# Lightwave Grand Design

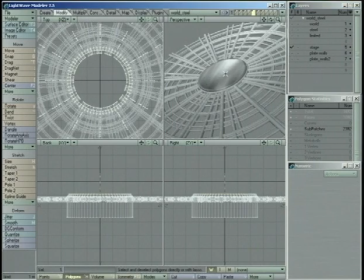(66:27)
Inside this stage, if we select the platform and hide everything else,
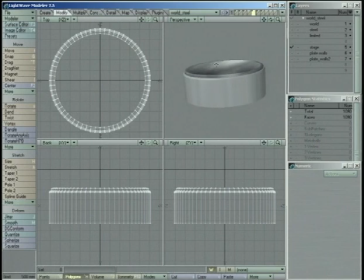(66:35)
we've got a nice metal reflective surface on it, and along the edge and the bevel there, we're going to have, that's where that red hot edge is going to be. And that's going to give us sort of the feeling of the forge. And this circle gives us a place for everything to live.
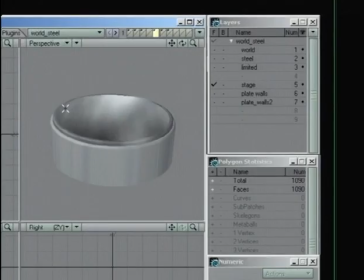(66:55)
By putting it on a pedestal like this, we're really giving it a home. Like this is where you're supposed to be concentrating your attention. This is where everything is going to be happening.
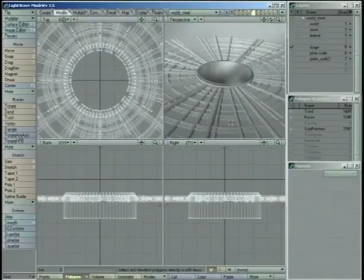(67:07)
And we're further emphasizing that fact by taking all these pipes and running all the pipes into it. Because you have just sort of the intellectual idea of, well, if there's a pipe going to it, well, there must be something either going to there or something coming from there.
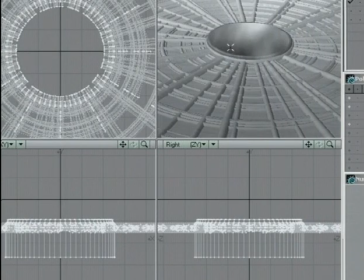(67:23)
This must be some hub of some sort. You also have a visual element that whenever you have converging lines, your eye tends to be drawn towards that spot where they all converge.
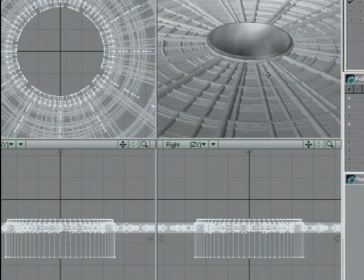(67:35)
Additionally, we have these circular pipes that go around everything and kind of frame and contain this stage where we're going to be having all the type located.
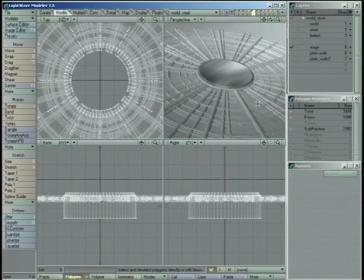(67:53)
And this certainly was not very difficult to build.
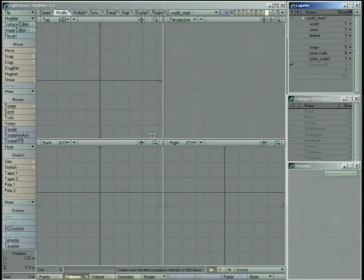(67:56)
In order to build the circular pipes, I created a bunch of discs
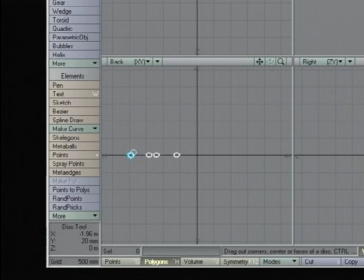(68:07)
at various locations in various sizes, and then I simply lathed them along the y-axis.
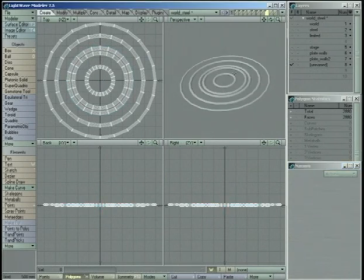(68:22)
That's how we would get these concentric circles. You want to change the diameter of all the discs a little bit to give you a little bit more variety,
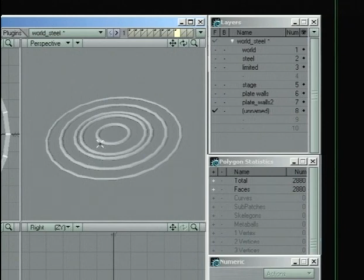(68:32)
but that's basically what you're going to do.
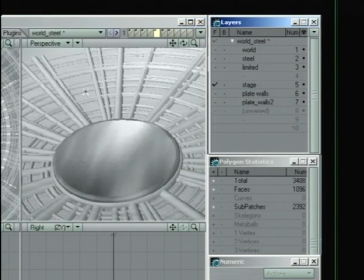(68:36)
Now, to get these other ones, all these random pipes that are all pointing inwards, was even easier.
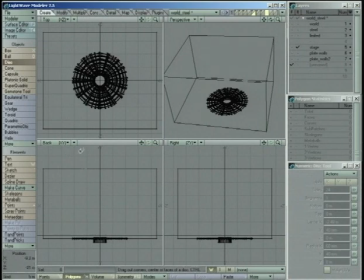(68:44)
Let's take, instead of a disc, let's take a box,
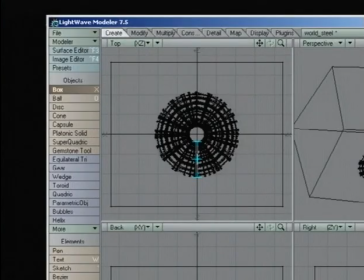(68:52)
sort of run it approximately where we want it to go.
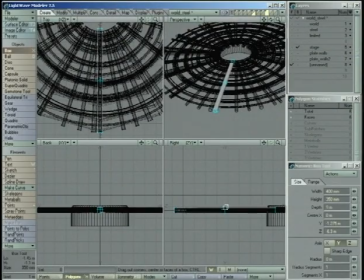(69:00)
Let's zoom in on it a little bit. So we have a box running like that.
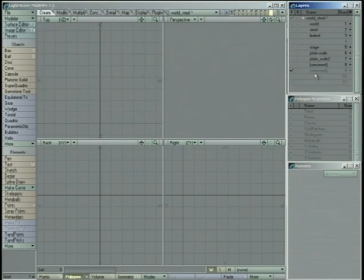(69:08)
Now we're going to copy that a couple times to separate layers. So on this layer, we're going to go to the Multiply tab, go to the Array button, change it to Radial,
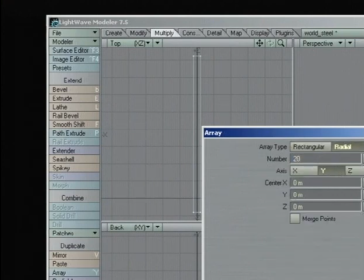(69:21)
and we'll say 20 of them around the y-axis.
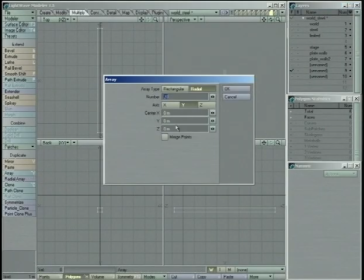(69:26)
Then on the next one, we're going to array that, and we'll make that one only 13. And then this guy, we'll array that, and he'll be 16. Okay. Now throw one of them in the background, and if we rotate
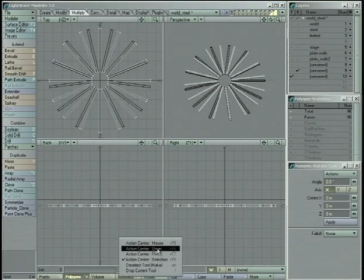(69:45)
using the origin as the center of our action, you rotate that so that you try not to get any of the pipes overlapping. And you cut that one, paste it on there, and make the third guy the background.
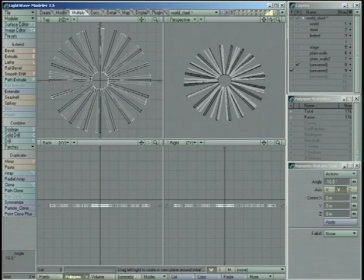(70:02)
Rotate those so that they're not really overlapping too much.
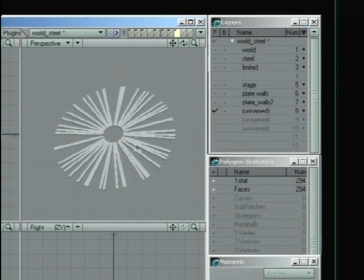(70:08)
Cut those out, paste them, and now you have this kind of random selection of pipes where in some places they're really thick, other places they're much thinner. In order to actually make them pipes instead of big square boxes, we'll cut the faces off here.
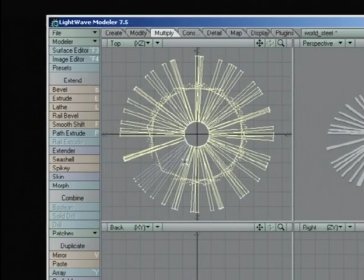(70:29)
We'll select all these edge faces and hide them.
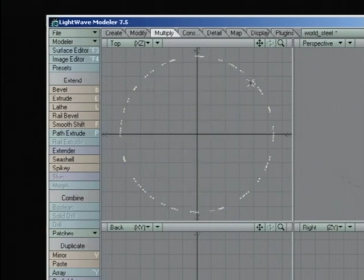(70:34)
So all we're left is the end faces.